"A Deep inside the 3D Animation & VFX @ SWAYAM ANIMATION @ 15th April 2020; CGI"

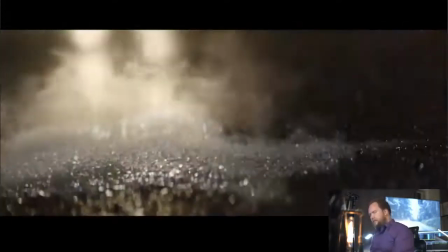(12:29)
What I like about this is that when you're initially figuring out these shots,
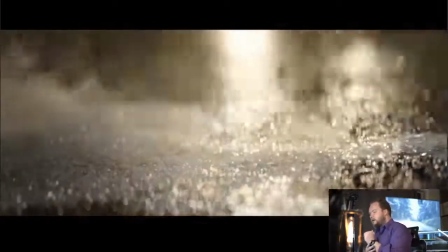(12:34)
a lot of these close-up shots, you could probably just go entirely CG if you wanted to.
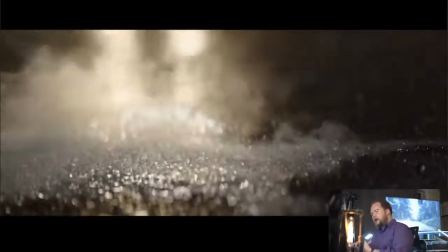(12:39)
In some ways, it would make it easier because it's such a macro close-up shot of the ground where everything's reflective.
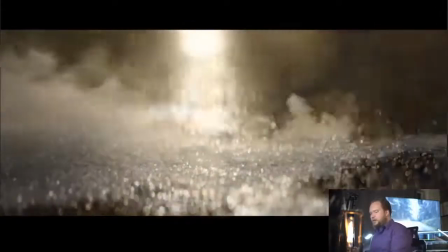(12:47)
It's probably easier just to kind of go that route. However, it's actually what you get in camera that really makes the shot.
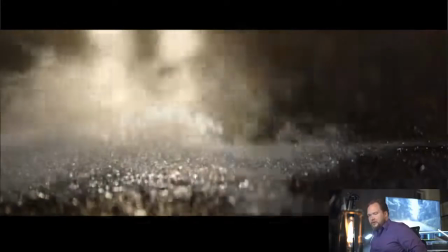(12:55)
So in this case, there's crystallization going on, and it's got to match all the bokeh
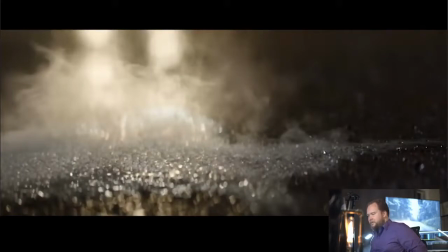(13:03)
and all the spec, everything else going on.
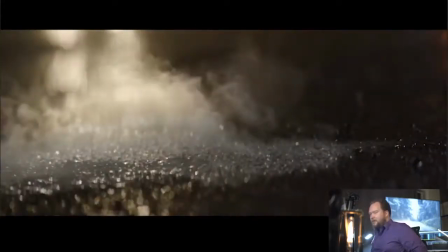(13:08)
And this is an anamorphic lens, so in a way, it's a bit more trickier to match this up. But at the same time, the payoff is that you get a lot of really great lighting reference for how everything should react, as well as what the lens itself is doing in the shot.
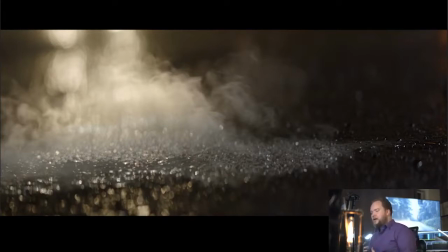(13:26)
But on top of that, you get a lot of stuff that would be a lot harder to pull off in 3D for free. So choosing to go live action, shooting it all practical, then adding to it is an interesting choice,
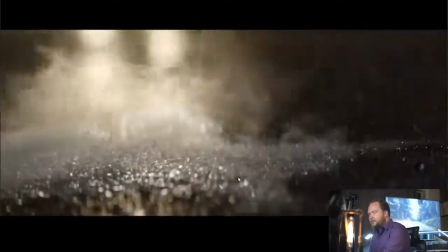(13:39)
and it makes it 10 times more beautiful than what you probably end up with just going entirely CG.
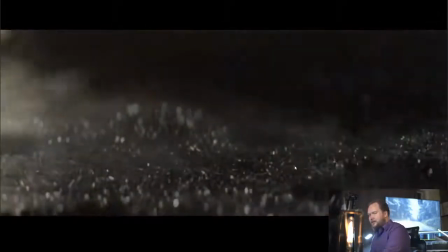(13:46)
What I like is that you got everything is pretty out of focus here anyway, just because it is so
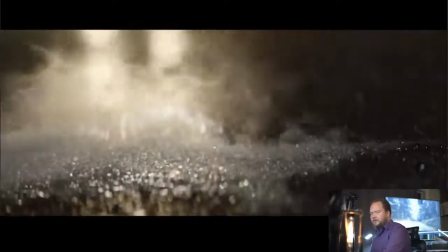(13:53)
tight on everything that it's completely macro.
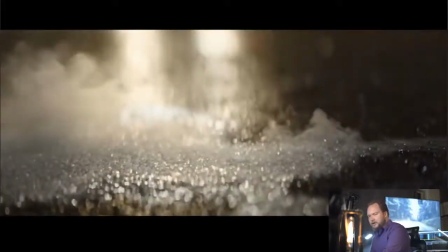(13:56)
There's nothing really in focus, but you got all this kind of crystallized ice forming everywhere and all the mist everywhere as well.
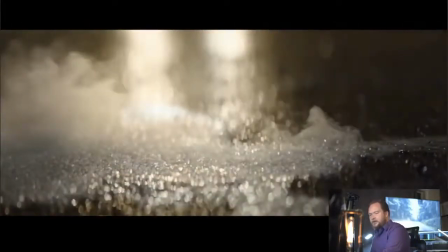(14:04)
So there's just a fluid sim and a particle sim here, which has this growing kind of crystal effect.
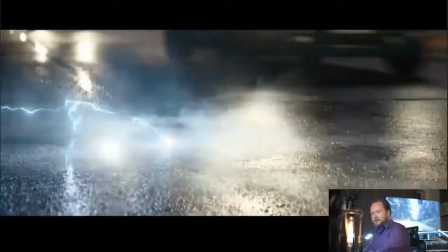(14:09)
You see it a lot more prominent in the second shot. So focusing on the second shot, this is further away.
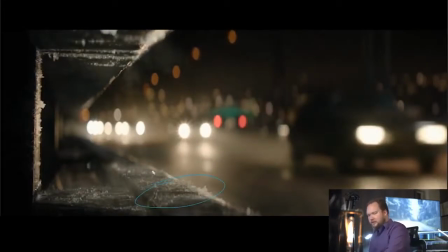(14:17)
So before, if you were looking at this, the camera's kind of like just really low on the ground, like a lipstick camera almost, shooting that shot. But here we got still quite macro, not macro, but quite tight in on everything.
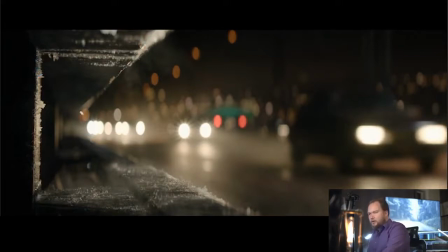(14:32)
I love all the crystal, everything forming here. So the way you would do this, I believe, like I've actually put out a tutorial on YouTube, which is on how to create fire, where we would actually paint the growth where we want it to be and then activate that. And I think it's kind of very similar,
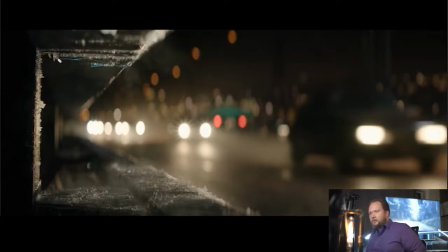(14:50)
where you're kind of choosing very organically where you want all of the ice crystals to form, rather than being just like, okay, activate this area here and here and here. You're going in and specifically saying, I want it to be growing along here, and creeping along and kind of building up the growth.
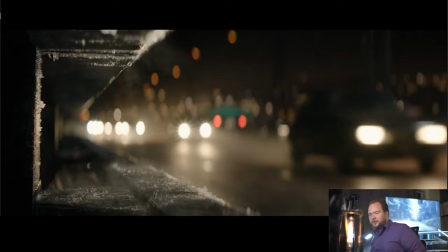(15:09)
So I'd assume that there's more of an intelligent system built around this that gives you more of an organic feel to it.
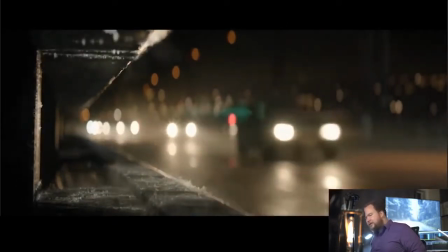(15:16)
Like I said, this is all anamorphic, so the tricky thing about doing anamorphic lenses is not that big a deal,
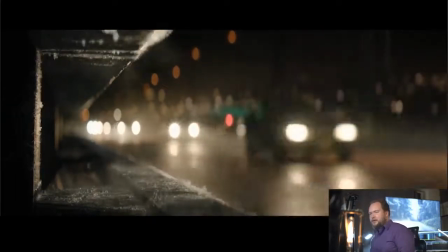(15:23)
but it definitely complicates the tracking a little bit.
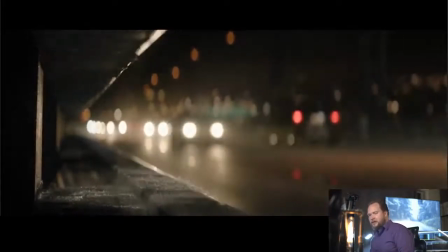(15:27)
It makes it a bit more difficult than, you know, just doing a typical prime or anything like that.
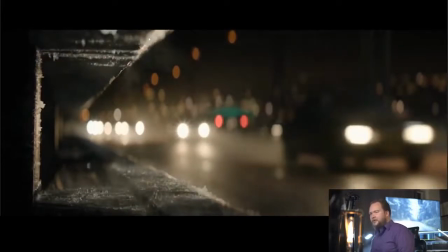(15:33)
But yeah, I mean, again, these shots are really beautiful. It's just all it is you're building a growth system, which, you know, doing something like this, if you're ever interested, I'd be happy to put together a tutorial specifically around how to do something like this.
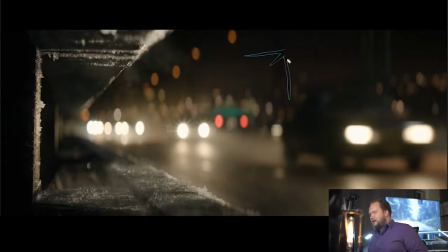(15:47)
But you would initially have like a map or something. You could, you know, paint, if you want, on the surface wherever you want this stuff to go, and then you would have activators or an activating algorithm that grows kind of like an L tree system and spreads out over everything.
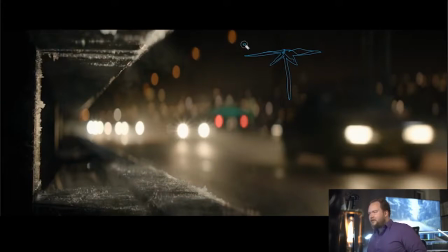(16:02)
But the main thing is that as something crystallizes, you would have a mask around that area. Okay, so the mask is kind of more of like a frosted area, so that way it doesn't just feel like these things are appearing out of nowhere. Typically, everything, depending on the angle, you can see it more down here.
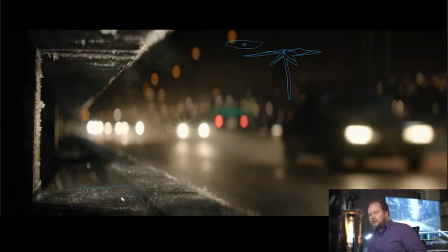(16:20)
There's like a kind of a frosted, displaced texture over everything, and then from there, there's all these crystals kind of being formed on top of it all.